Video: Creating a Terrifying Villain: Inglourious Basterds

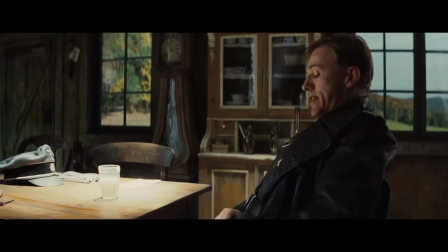The feature that makes me such an effective hunter of the Jews is, as opposed to most German soldiers,
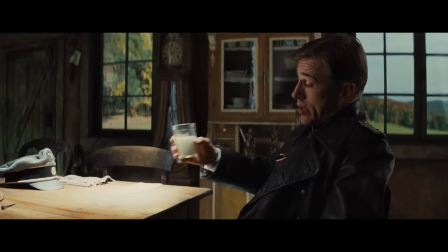I can think like a Jew, where they can only think like a German, more precisely a German soldier.
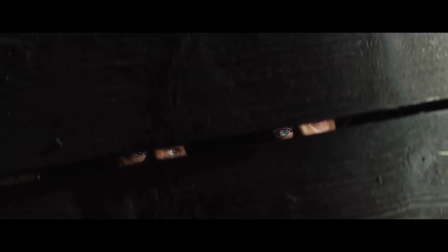Tension builds as this information forms more doubt. Will the Frenchman give up the family?
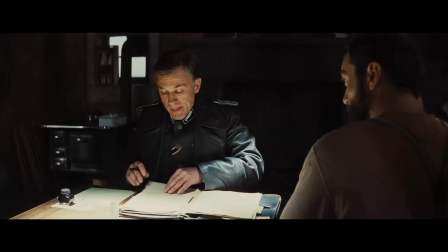Well, more importantly than that, does Hans Landa know?
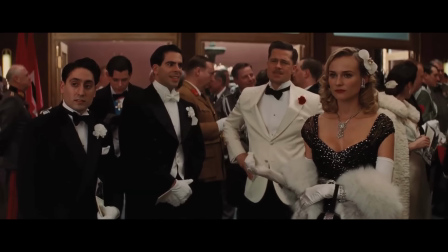Those four words go through the minds of everybody the colonel meets throughout the film.
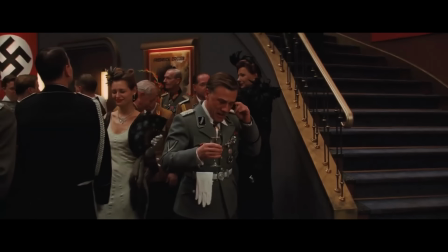It iterates why he is so petrifying. Tarantino allows the audience to know everybody's thoughts throughout the film, except for the villains.
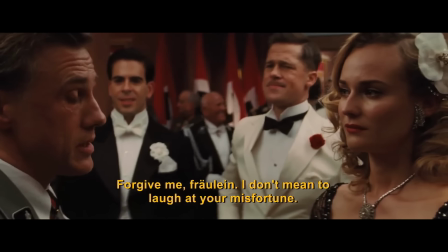Hans-Lana confidently and flawlessly maneuvers his way through interrogations, in four different languages no less,
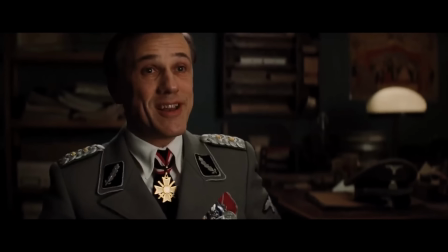never revealing his hand until it's too late.
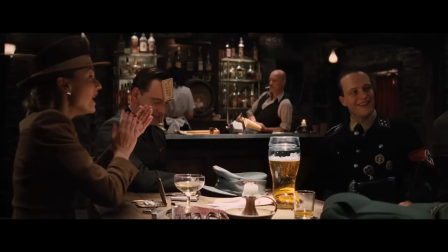Now, Major Hellstrom is given some of the same treatment in a memorable card game scene, but this scene is more situational than character-driven.
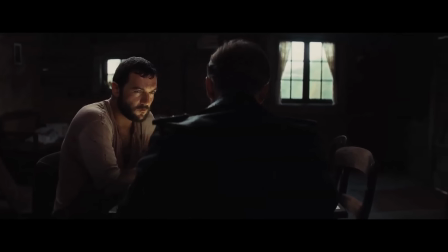Why does the audience know that Hans-Landa is dangerous?
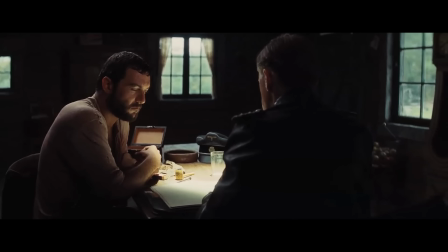Because of the other characters' knowledge and reactions, and with well-timed sound and silence, of course.
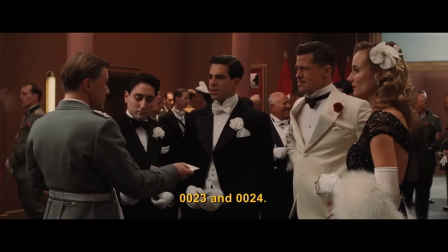Does Hans-Landa know? The characters involved are constantly jousting mentally with Hans-Landa, and they are always at a disadvantage.
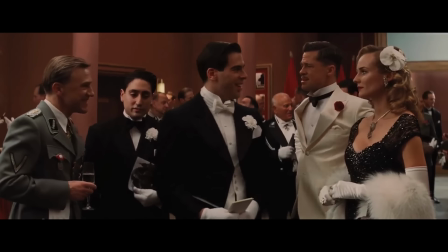Even as an audience, we do not know what he is thinking,
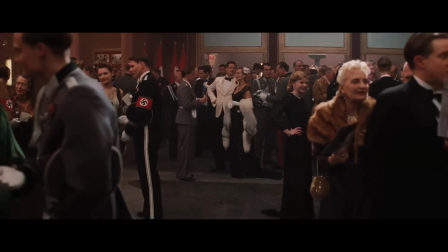but we do know that at any moment our heroes can be trapped or, you know,
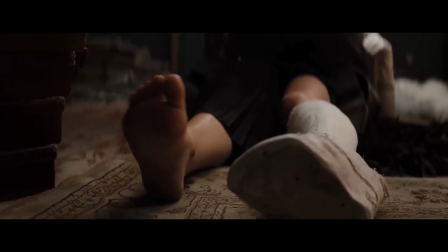strangled by Hans Landa. And everything he does is some version of an interrogation and every piece of interrogation is a piece of theater or a mind game with the participant.
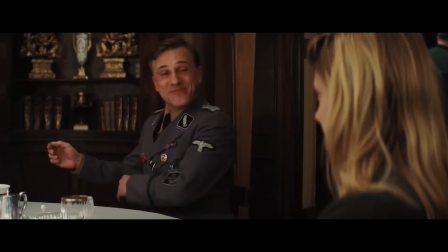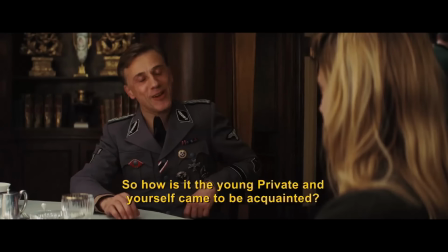The best evidence of Landa's intimidating power is in his reunion with a Jewish woman that once escaped his bloodshed, Shoshana.
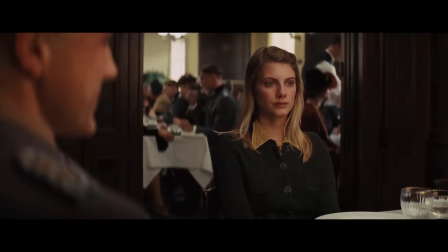As she is forced to sit and talk with a man that had her family killed right next to her,
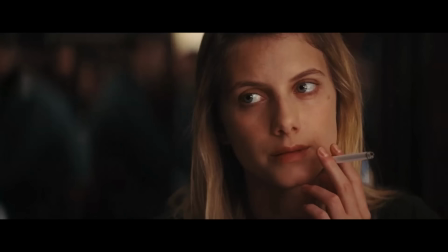all Shoshana can wonder is, Does Hans Landa know?
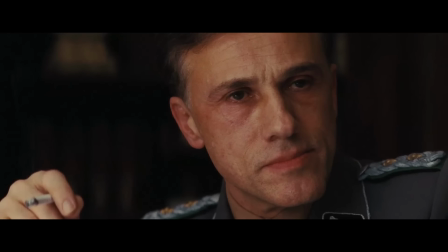Does he know who I am?
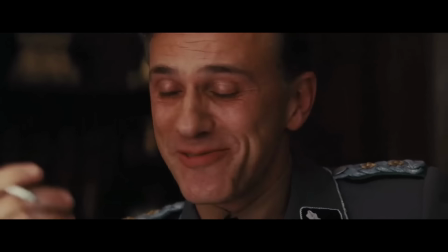impossible to remember. Well, that shouldn't be important.
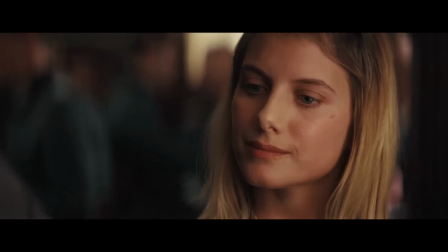Even after many viewings of the film, I have no idea if he knows who Shoshana really is,
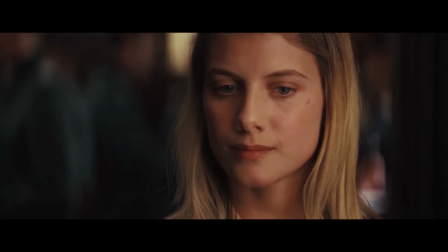but the scene never fails to give the creeping suspicion that he does, making him all the more dangerous.
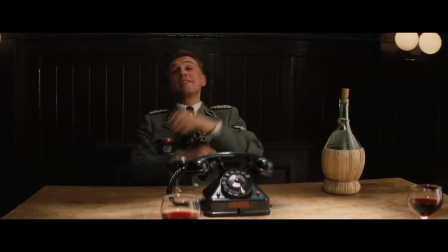So that's it. That's the formula for creating a terrifying character.
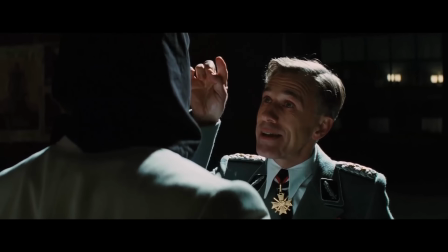Make a villain mysterious while everyone else cowers in their presence.
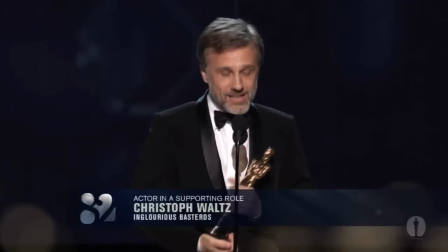Oscar-winning combination, right?
Oscar and Penelope, that's an uber bingo.
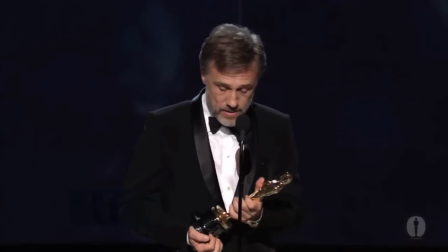Well, of course not.
Got you flinching.
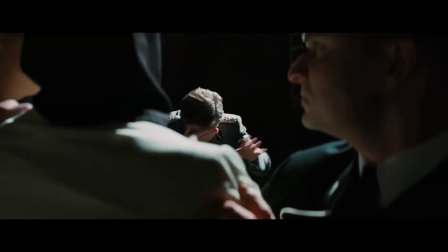The combination of phenomenal acting and filmmaking is what created the wonderfully horrifying character.
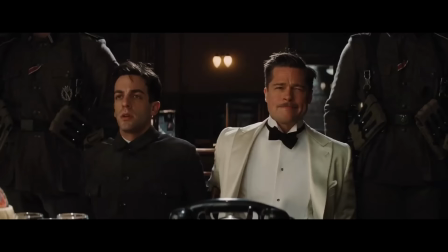But knowing what not to do is just as important as knowing what works.
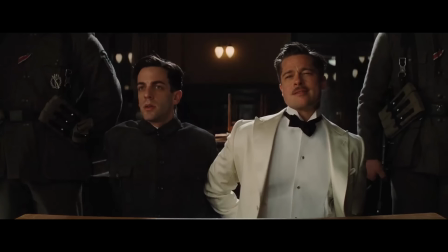Jumping back in time over a decade shows that Quint Tarantino once failed to create a threatening villain with a similar scenario in Jackie Brown.
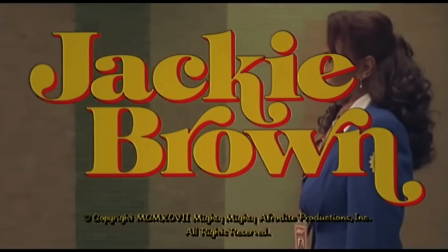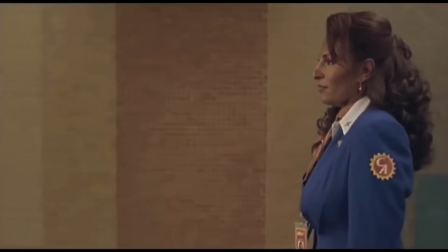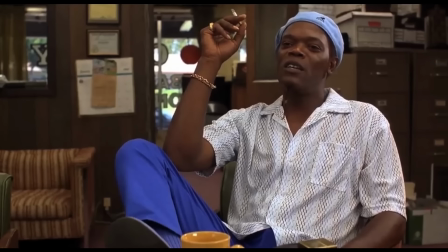In this film, Ordell Robey is an arms dealer willing to kill to protect his own interests and to keep his wallet full.
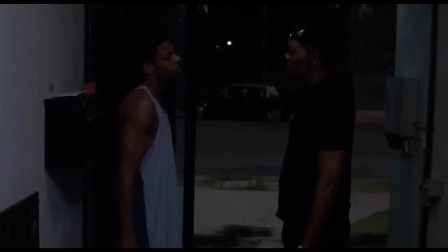In one scene, Ordell visits a friend that he had recently bailed out of jail for $10,000.
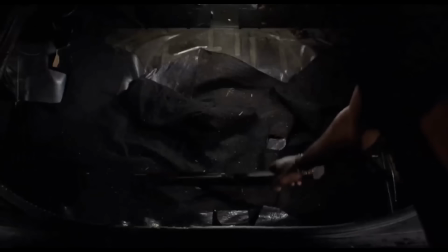Ordell convinces his character to hide in the trunk of his car to help him set up for a job selling guns.
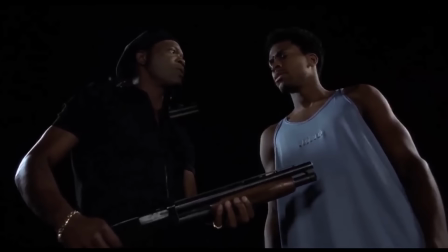At the end of the scene, it turns out that Ordell had lied about helping out the man with a lawyer,
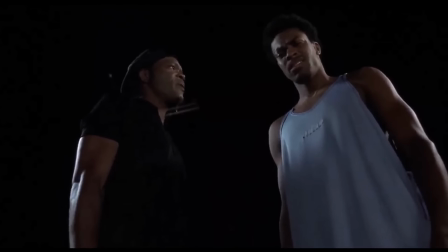and the entire conversation was a ruse that enables Ordell to get the upper hand in killing the man unnoticed. Okay, so what?
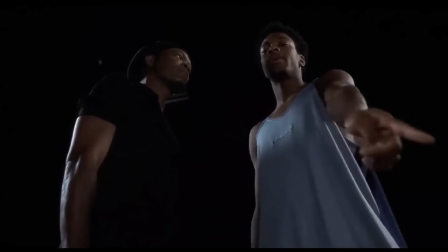Exactly how long I gotta be in this motherfucker?
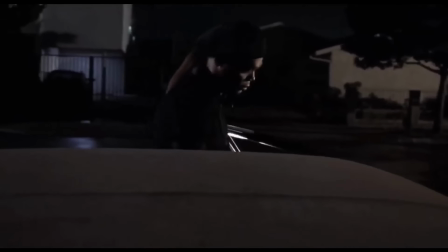Well, although this scene shows that Ordell could be a dangerous man, it fails at its goal of making Ordell a scary villain,
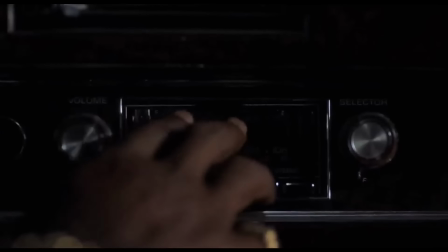even though it follows a similar structure to the opening scene of Inglourious Basterds.
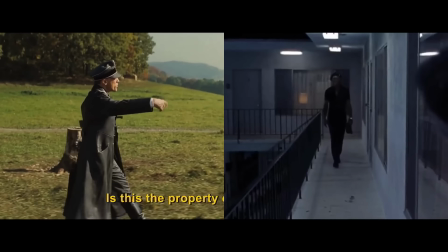1 Slow walk-up 2 Demonstration of power over the other character 3 Villain victory So what went wrong?
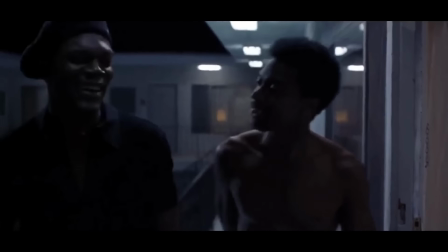To start off, Ordell's scene builds zero to no tension.
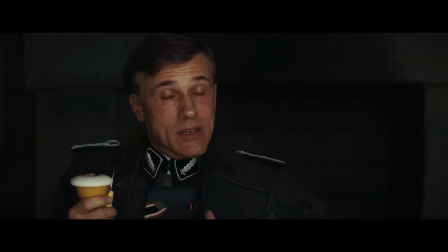What made Hans Landa so scary was the tension built through the scene. Almost like a miniature play, Hans Landa slowly gains power over the Frenchman until he cracks,
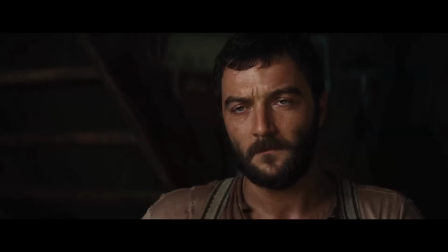and points out where the Jews were hiding, even though Hans Landa probably already knew the truth from the beginning.
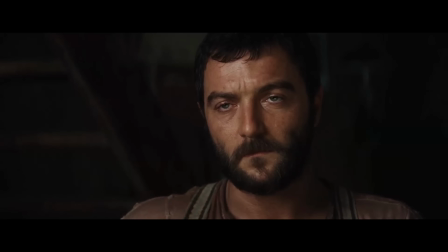This truth, and the end result, is hidden from the scene, slowly building and building and building until...
You're sheltering enemies of the state, Inaud.
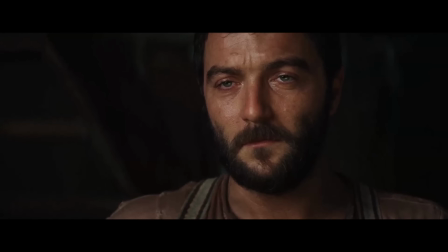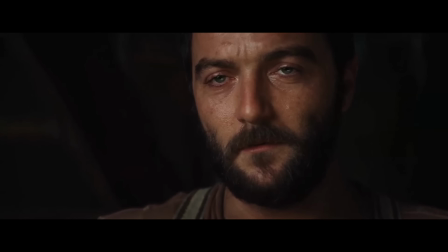You're sheltering them underneath your floorboards, aren't you? Yes.
This is the first close-up shot in the entire film. Whether you notice it or not, this shot stands out as extremely important. And it is.
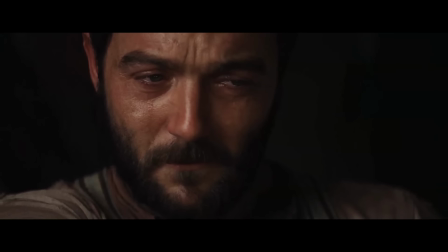Hans Lahn has won,
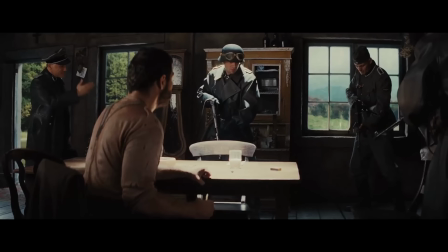free to kill the Jewish family, making the action feel like defeat as all of the tension explodes into operatic power.
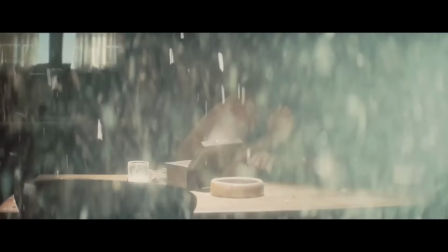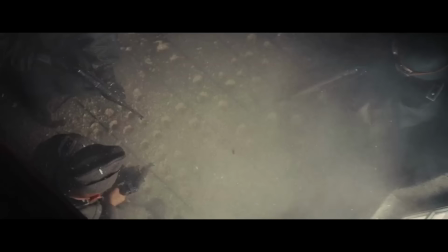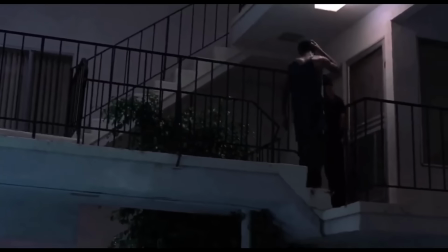Whereas, in Jackie Brown, there is no tension buildup. We never feel like the friend is ever in danger, so Ordell is not intimidating.
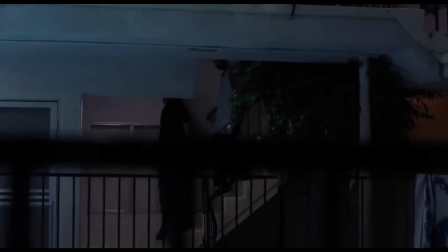In control, sure, but not a danger.
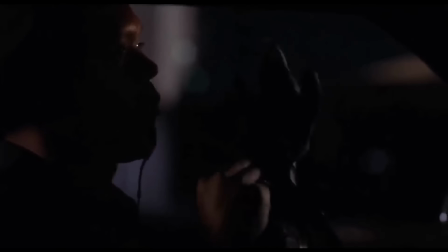Yeah, yeah, we also get a close up of the villain when he gains full control, but it doesn't have the same power as in Inglourious Bastards. We don't know his plan yet, and we never even get a reaction shot of the victim.
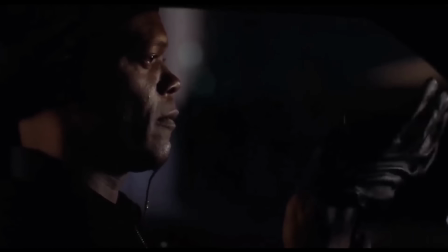He's in the trunk for a Tarantino movie, which, historically...
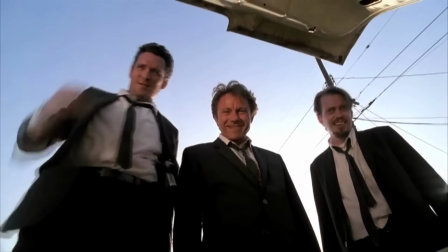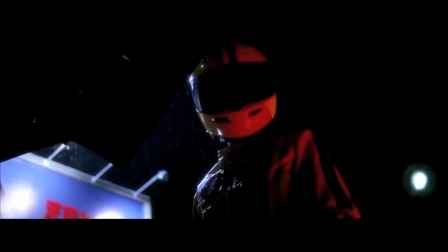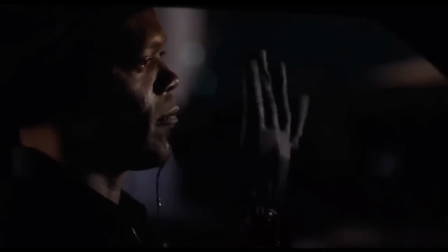...is a pretty bad place to be.
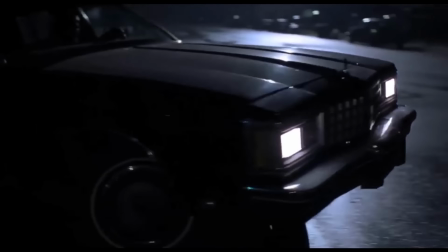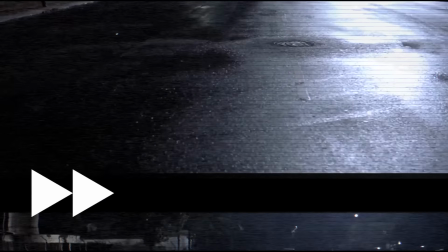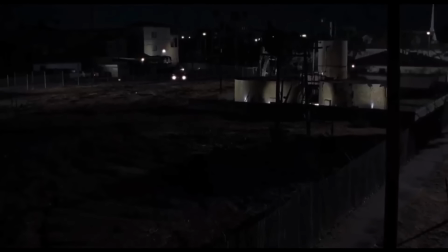See, at this point, the audience has already figured out what is going to happen.
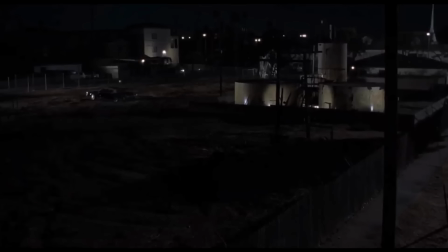Ardell is going to kill his friend. So we wait for it to happen. And... Okay there we go, he's dead. No surprise there, since we had already figured it out.
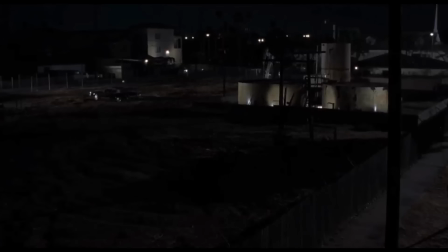This scene doesn't build tension, nor does it surprise us.
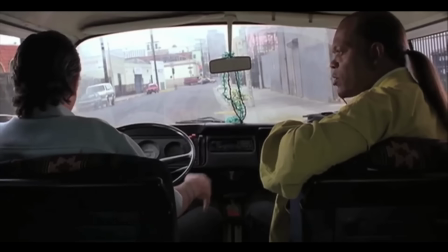I'm not trashing Jackie Brown as a movie, don't get me wrong, I love the film.
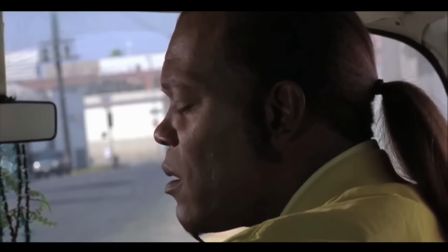Although Samuel L. Jackson and Quentin Tarantino made Ordell an engaging character that fits well into the story,
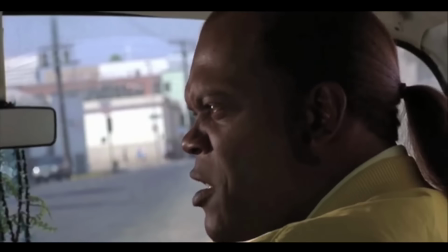they failed to make him intimidating beyond the man behind a gun.
Man, look at me when I'm talking to you!
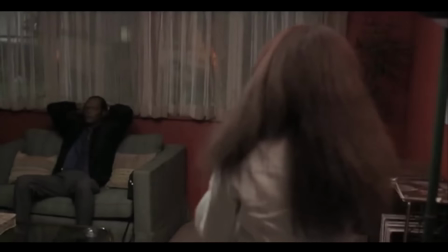And this shows in the other characters' reactions to him.
If I have to tell you to shut up one more time, I'm gonna shut you up.
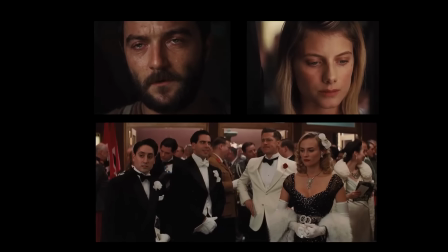Whereas, instead, this. This is how I want my villain to be.
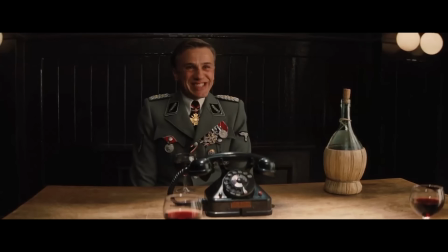Ooh, that's a bingo!